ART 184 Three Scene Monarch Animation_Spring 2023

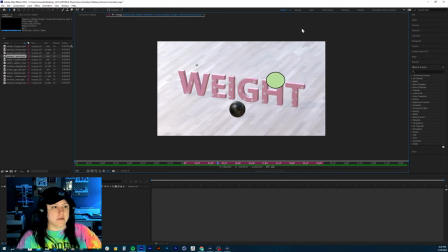1478s
Drop in an image onto your own created material versus using a pre-made material in there. Because like I said, sometimes these materials can work really funny with the lighting, and
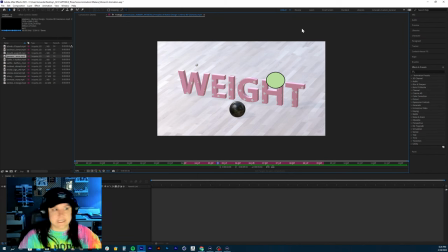1493s
the rendering system, and it just washes things out, or it'll be completely black, or it has that glittery effect. So materials can be funny. So I would either pick a different material or try that PNG method. I believe we spoke about it on Tuesday of last week. So you'll be able to find a reference there.
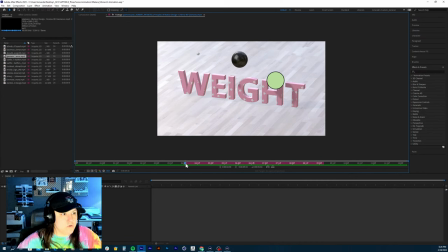1512s
As far as movement goes, I would just speed up the motion of the ping pong ball and add a bunch of them in there, or extend the length that it moves forward, right? Because this, it's slightly slow.
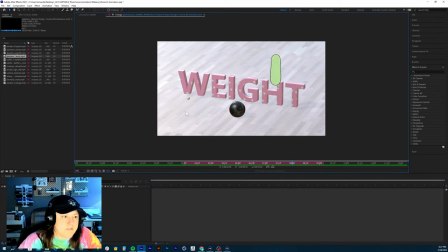1529s
You're almost there. I'd say you're like 90% there on that high bounce. In fact, I wouldn't change it, to be honest. It looks like just instead of someone throwing it with a force at the ground where it would bounce really fast and high and for a long time,
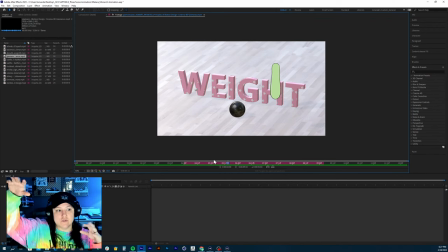1546s
it looks like someone just kind of held it up high and dropped it. So I will accept that. You don't have to change that one. The bouncing one looks really good. Great job on that.
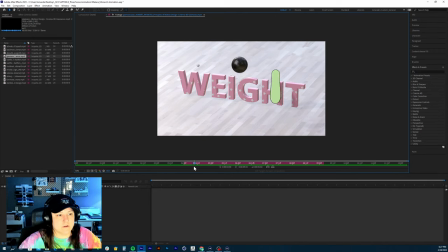1558s
The heavy one, get a couple bounces in at the bottom. Because right now, ooh, okay, I would just add one more bounce.
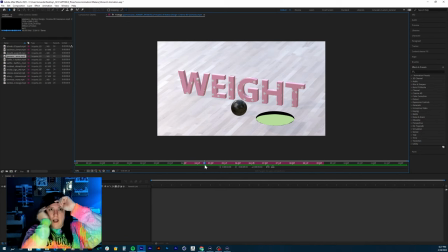1567s
So it's more prevalent that, or more obvious that it's actually bouncing and not just hitting the ground. Let me, because right now it just kind of, that second bounce happens so quickly that it,
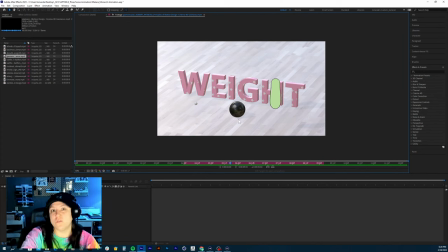1582s
I can't see it initially until I slow the video down. And you don't want people to have to do that. So just add in one to two more bounces on that one and continue with that roll on there.
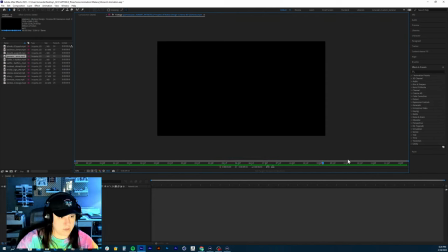1593s
But that looks really nice. Good job. Let's see here. We'll look at the last part for you, which is your dice. You guys are really doing well, because some these are confusing.
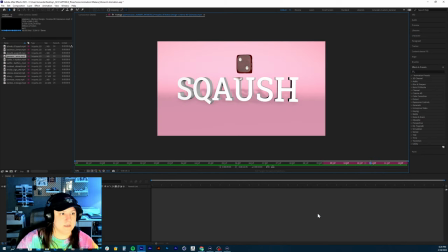1608s
3D gets confusing. And nice squishy die. I would add a couple more, just extend the length of it. Move either your camera over slightly so that there's the same breathing room on either side of the text, right?
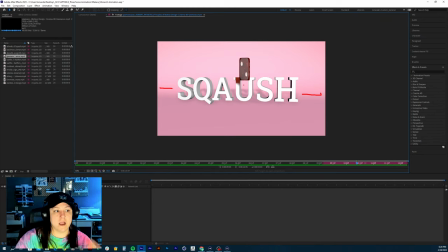1626s
So center that a little bit more. By either you can move the text over or you can update your camera. And then like I was telling Brian, you could also move the camera up and above,
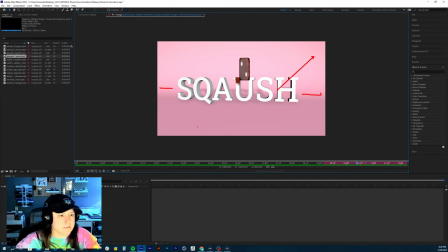1640s
like looking down at the text and the dice and giving it kind of a similar angle to the impact scene, right? Other than that, good job on the squash and stretch with it. Colors line up really well.
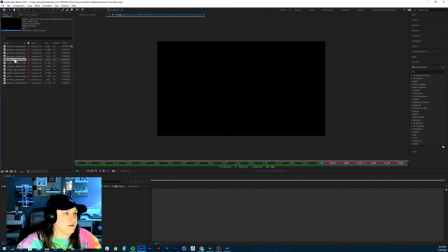1658s
Cool, good start on that. All right, so we have Kaylee's.
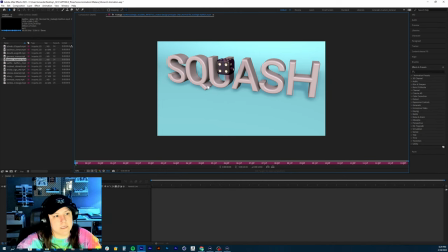1664s
Cool, Kaylee, initially what I'm seeing here is you just want to move this down, right? So it's more centered in your screen. If you have to slightly just scale the type down a little bit more, that's okay too. Let me play this.
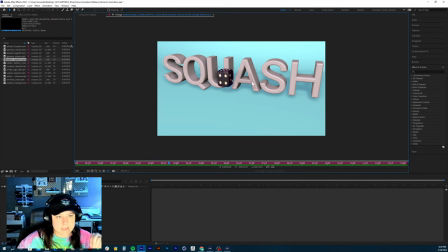1683s
Nice and bouncy, but your text is scaling in. I wasn't, did either of you, Eric or Sarah, did you guys watch the other videos that were linked on the, in Canvas on the module?
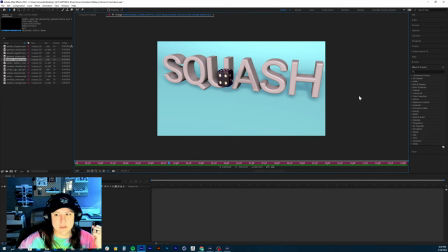1700s
Did Casey say to like scale in on that one? Because I don't want to dock you guys points if he said to do that, but, I prefer no motion in the camera movement or no slow scaling in, because it just, when you start adding too much onto something, you want someone to super hyper focus on one spot.
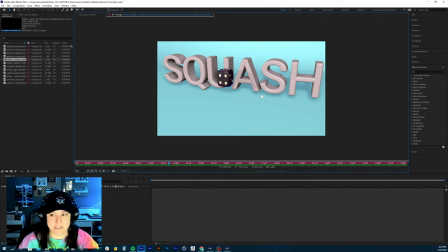1719s
Unless the motion is adding to that, it's taking away from it, right?